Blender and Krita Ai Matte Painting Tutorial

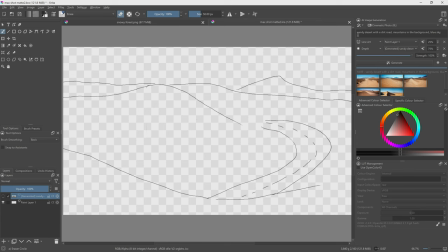[7:55]
and a little bit in the front and then just mountains in the distance so you can see my actual prompt is sandy desert with a
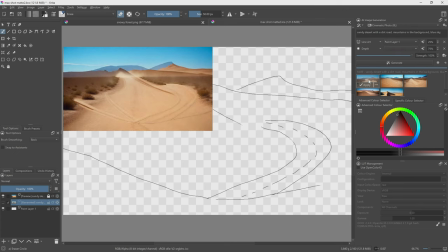[8:03]
dirt road mountains in the back and a blue sky now it gave me a couple of options so as you can see not all of them are winners
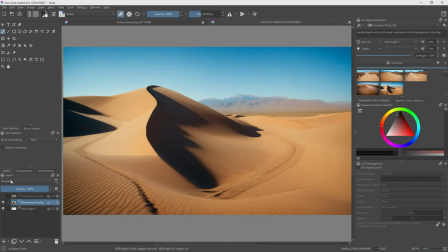[8:11]
and so i generated a few until i got here and you'll see that it took
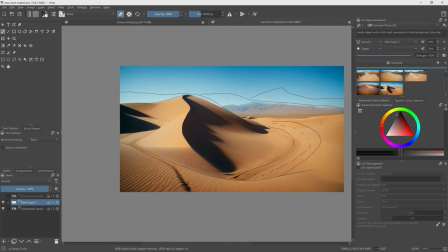[8:16]
my idea you can kind of paint out the sky and the background and everything in blender but personally i
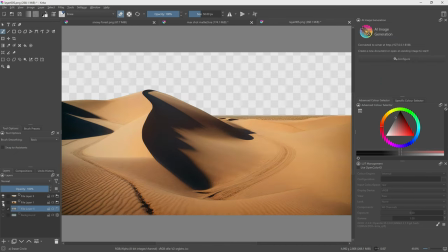[8:26]
believe it's probably better to do it in here so i've actually separated the middle ground and then I've
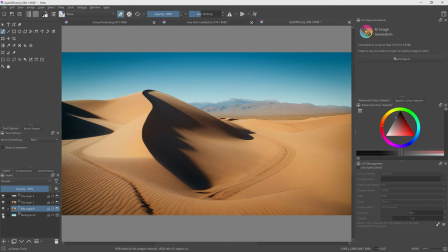[8:32]
got the background.
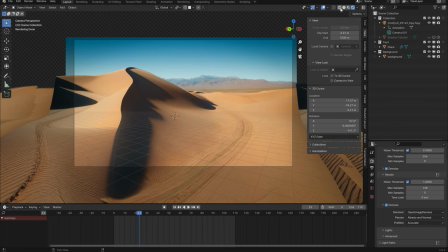[8:32]
Now as you can see I've recreated the entire setting within Blender and if we actually look at this you'll see that it's just two pieces of geometry.
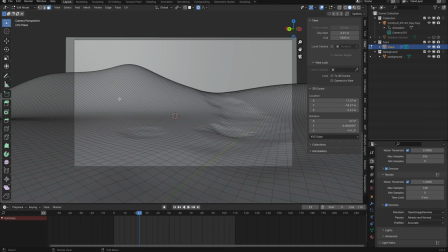[8:41]
It's actually quite simple. This one has a little bit extra geometry because I needed to kind of mold it to the actual picture.
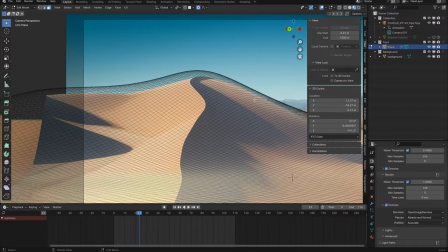[8:49]
So as you can see here the actual image is projected onto it but it doesn't need to reach the end.
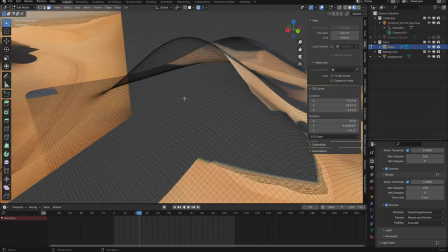[8:56]
But as you can see the rest of this doesn't really need any texture. The benefit of all this is you can actually see we've added movement.
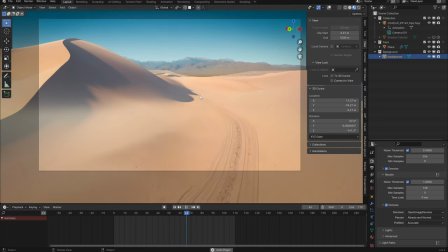[9:05]
Now I've actually gone a little bit overboard when it comes to the movement in this shot and purely it's because I knew most of it would be covered with the car
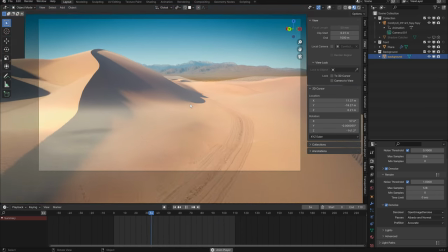[9:13]
driving through it or distracting you with the car going through it but usually you wouldn't be creating such an extreme sort of
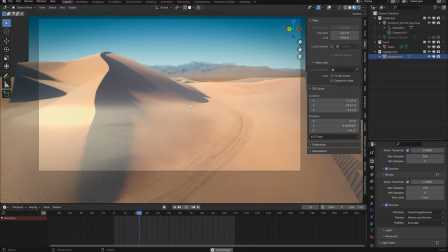[9:21]
movement. Usually it's either a slight side to side or like you know tracking forward or backwards just to give the image the look of power
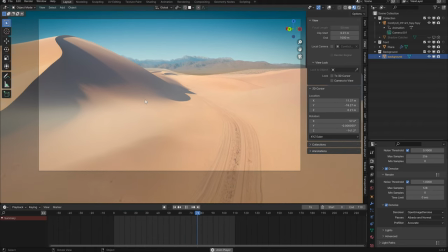[9:30]
like it's got parallax like it's actually a moving image you could go into a lot more
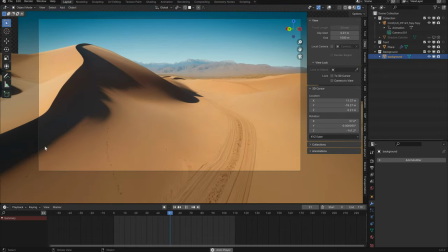[9:35]
detail when it comes to actually creating the geometry for instance this ridge I could have gone into a little bit more detail with it created the actual ridge I guess and you'll see
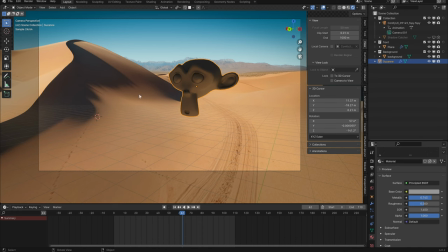[9:44]
that she actually takes on the color of the scene the only thing she won't take on because it's a little bit far away is actually the color of the sky but found an
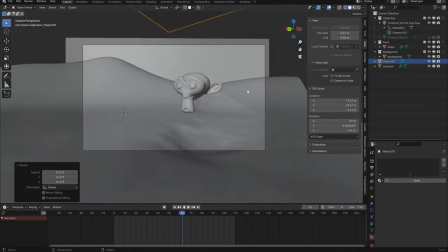[9:55]
easy way to get around that actually we'll go into emission create a new emission node and then we'll actually select that color so we're going to
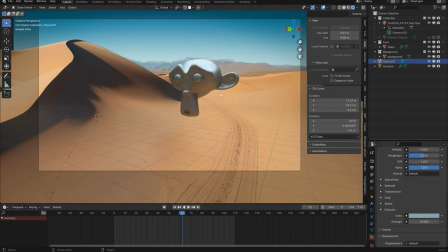[10:03]
need to bring this back and we'll reduce the saturation some so it can kind of act as our sky and the beautiful thing is that we get that nice soft bounce from the sand below so i hope this helps
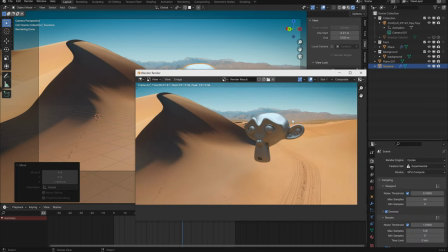[10:16]
you understand how map paintings work also how to create them using credo how to put this to good use because i feel like we're concentrating on the next big thing every single time when it comes to ai we're not concentrating
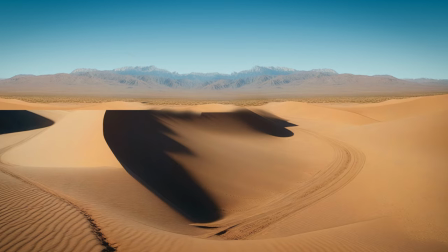[10:30]
on what we can improve let's say we want to use ai to improve our backgrounds in movies this is the way to do it
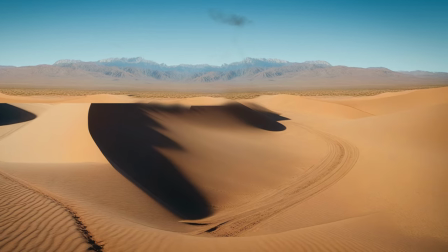[10:39]
you know we have this new technique now that we can use we do not need to
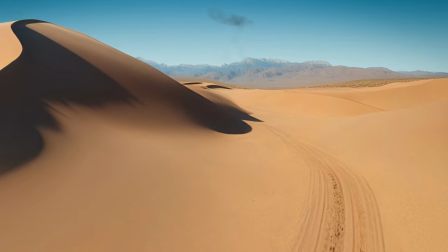[10:44]
specifically just use a painter or just use photoshop in order to create these backgrounds i really think that this is actually going to help revolutionize the
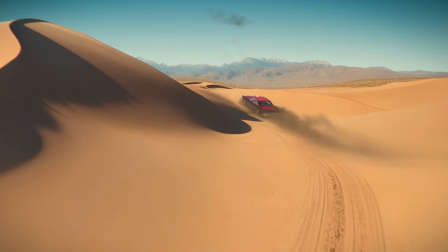[10:53]
movie making or even television making industry as a vfx
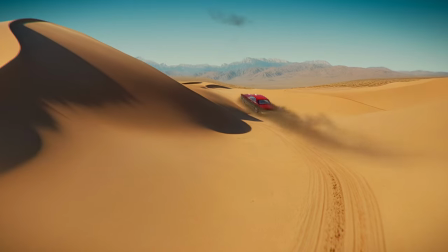[10:58]
artist i don't see this as a threat i actually see this as a step forward for
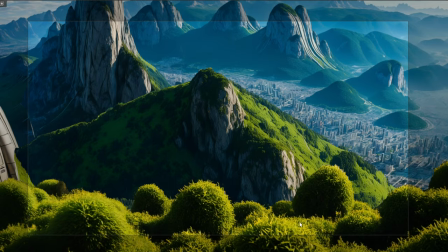[11:03]
us because this way we're able to create new things every single day we're
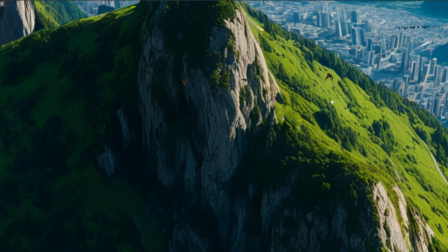[11:07]
able move a little bit faster so if we have an idea for let's say a short film and it's set in a desert and
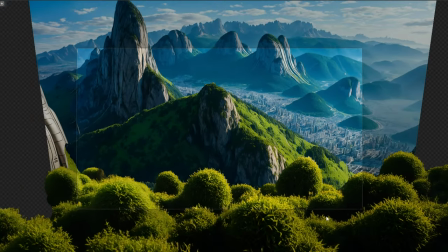[11:15]
we want to create that we don't have to go out into the desert and shoot it you can just shoot it in your backyard like they did with the
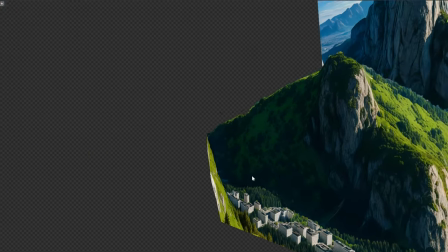[11:22]
dune movies if you've got a brown fence and you want to use that as your green screen or brown screen i guess it's
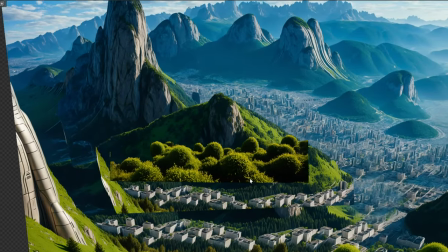[11:29]
like a sandy screen that they use you can just use that as your background and then that way when you cut yourself out of the background you don't have this
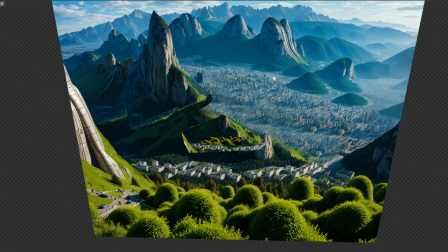[11:37]
weird blue screen or green screen like ridges all around you like there's so many ways that we can as independent filmmakers make
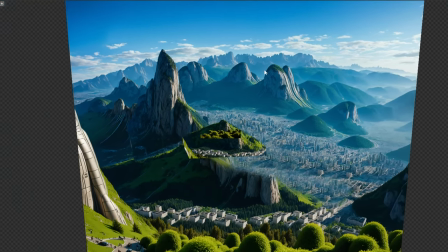[11:45]
ai work for us as opposed to being afraid of what it could actually do for us all right guys i hope you enjoyed that let me know in the comments down